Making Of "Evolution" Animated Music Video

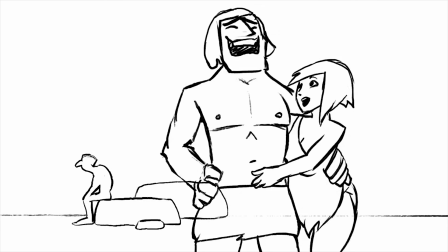(8:25)
Then do the cleanup on top of that. The layers for the colors and the line art, they were originally, I think, separated,
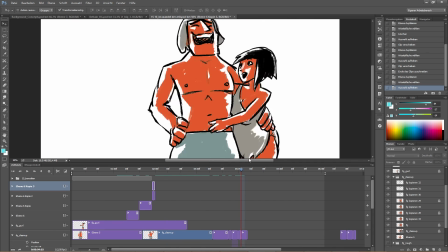(8:34)
but they ended up putting them together just to be able to mesh things up a little bit more.
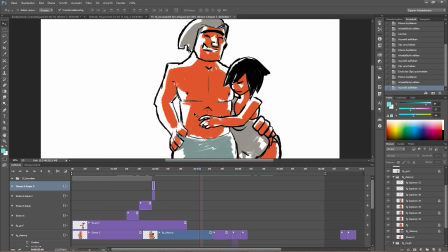(8:41)
It's a mural painting after all, not an anime.
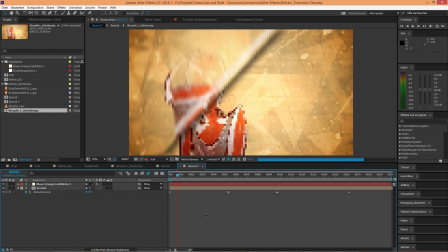(8:45)
I did have plans to do like a nice little flip book animation between the first verse and the refrain.
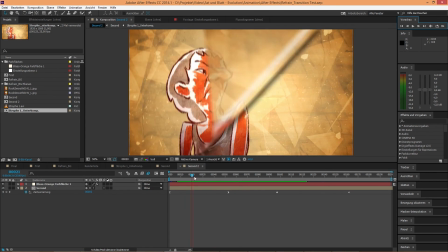(8:52)
So yeah, that didn't make it into the final video. Wasn't fitting so well with the style of the refrain.
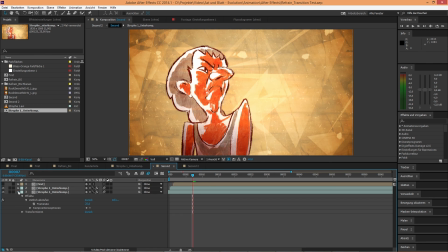(9:00)
The effect itself is procedural. It's based on a time warp applied over a page turn transition. So basically the page turn happens one time every frame, and then you slow the whole thing down and get these nice flips here.
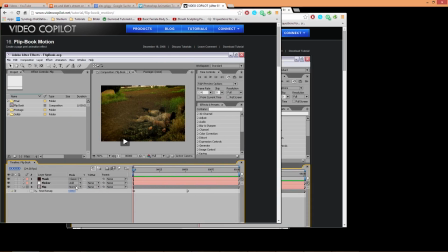(9:17)
But there is this guy, which you may know, Andrew Kramer,
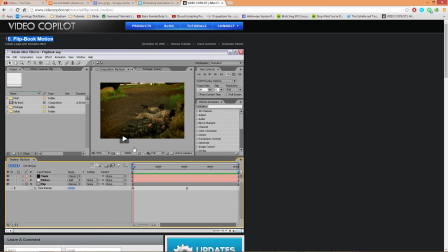(9:22)
which made a nice tutorial about it and can explain it much better than me.
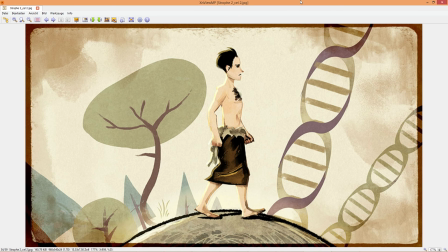(9:28)
Now we come to the first breakup in the style, the first real breakup, which is the refrain, the next step of evolution. I had a fair bit of trying stuff out here, different color schemes, rim lighting,
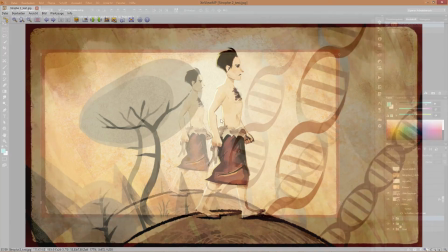(9:44)
completely different style. I didn't end up using this style for the final refrain.
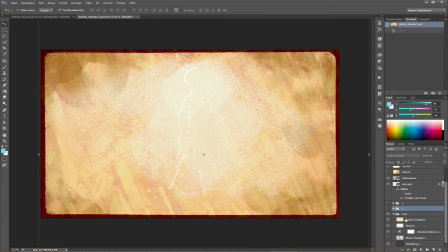(9:51)
What I did do is use the background. I like the background.
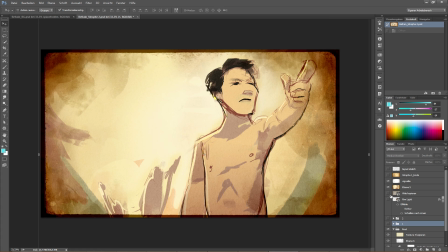(9:56)
And, ooh, naked dude. Also the vignette. I did end up using those.
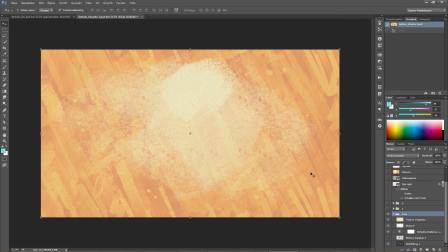(10:03)
The background does not tile because it doesn't move. so no one notices it.
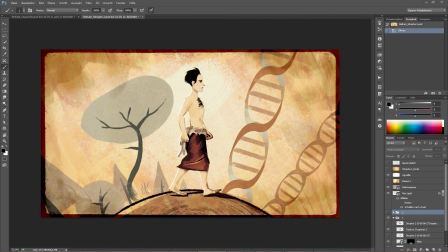(10:08)
Yeah. Before I arrived at the final design,
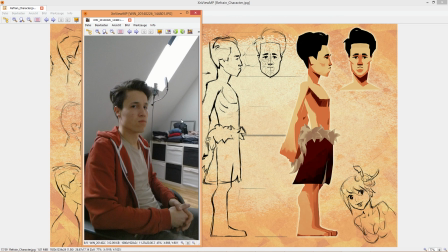(10:12)
I informed myself a bit with some reference of Simon, the man behind the lyrics,
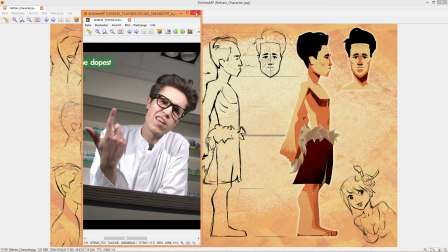(10:20)
from all the angles. This is what I arrived at.
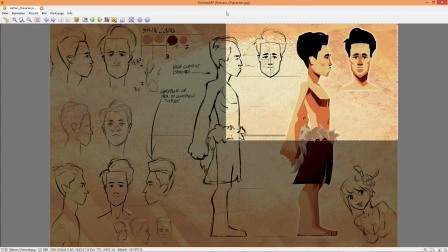(10:24)
I hope you can see some resemblance here, but the big change here is we don't have any lines.
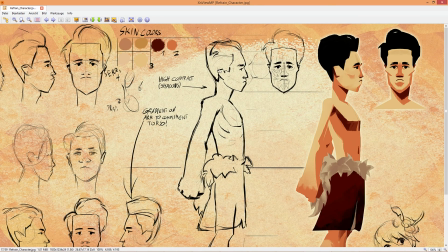(10:32)
It's kind of like breaking free from the boundaries
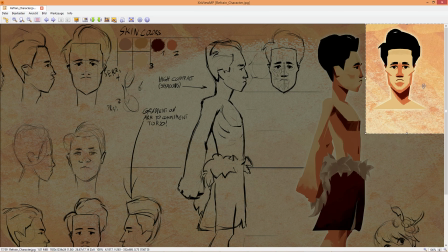(10:35)
and going into full-on shapes with a little bit of brushwork still,
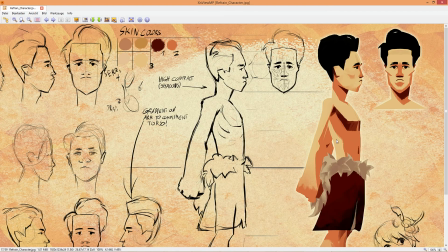(10:41)
but not so rough as in the cave paintings you saw before.
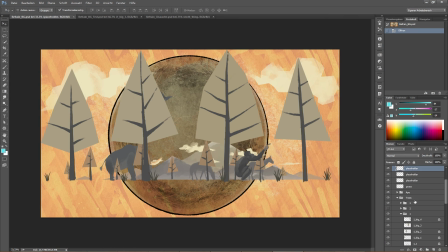(10:46)
I started building the background with all the assets. I did these on separate layers so that I could just take them and replicate them wherever I wanted them.
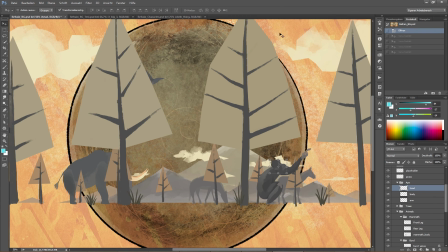(10:59)
Same thing I did for the animals. I cut the animals into their different moving parts. That sounds brutal. So that I could move them later on. Kind of a little bit like cutout animation, but we'll go into more detail with that later on.
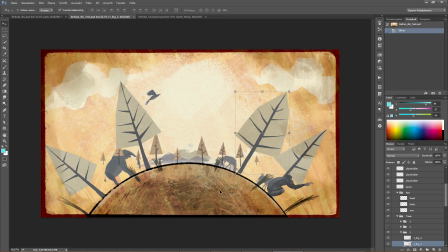(11:18)
Then I assembled them just to see how it looked. This isn't final, just a test.
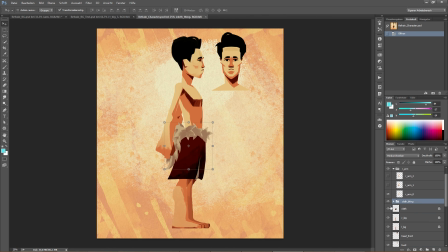(11:24)
And I did the same thing for the character too. I made him into all these little parts.
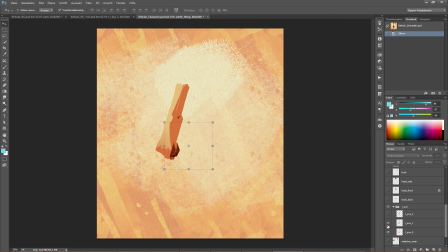(11:33)
Don't worry, there's no nudity involved in this.
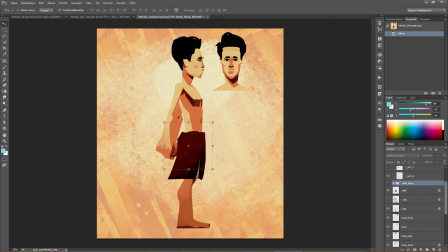(11:36)
Made him into all these little different parts that was going to move, so that I could rotate it later on.
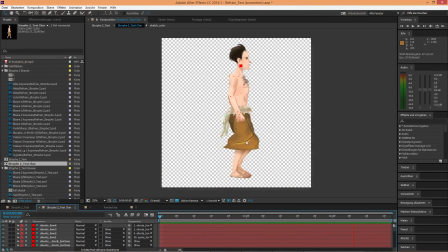(11:45)
Here's a proof of concept for the first character you saw.
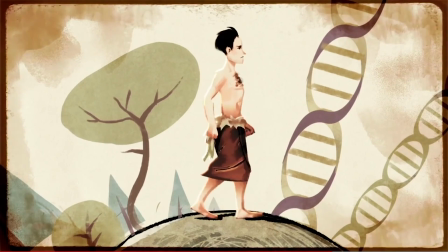(11:50)
It is simple, but kind of works, except his pants.
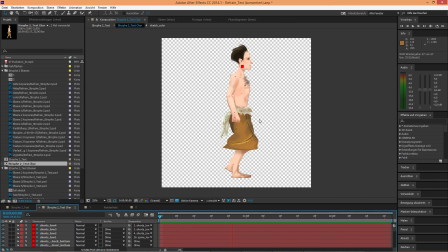(11:55)
Looks like some weird spring, kind of got caught up in there. But yeah, it works and it looks fluid.
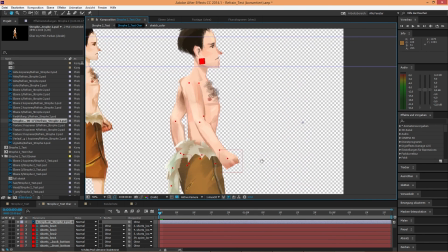(12:03)
So the principle behind the animation is using the puppet tool
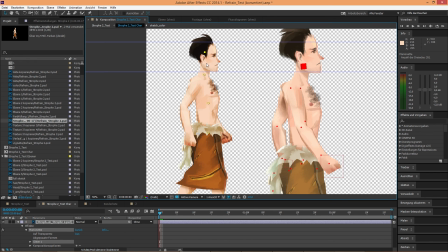(12:11)
and placing the pins among the different parts and then moving them.
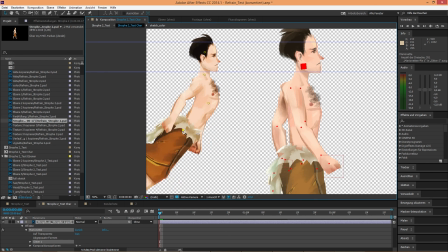(12:17)
Yeah! That's not all. That's the first step, dividing it into different parts and sticking puppet pins to it.
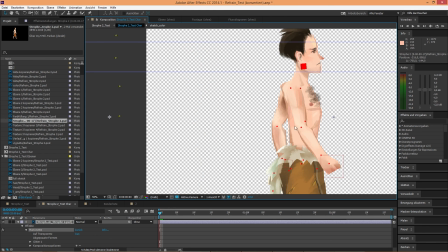(12:25)
But this is not how I animated the whole thing.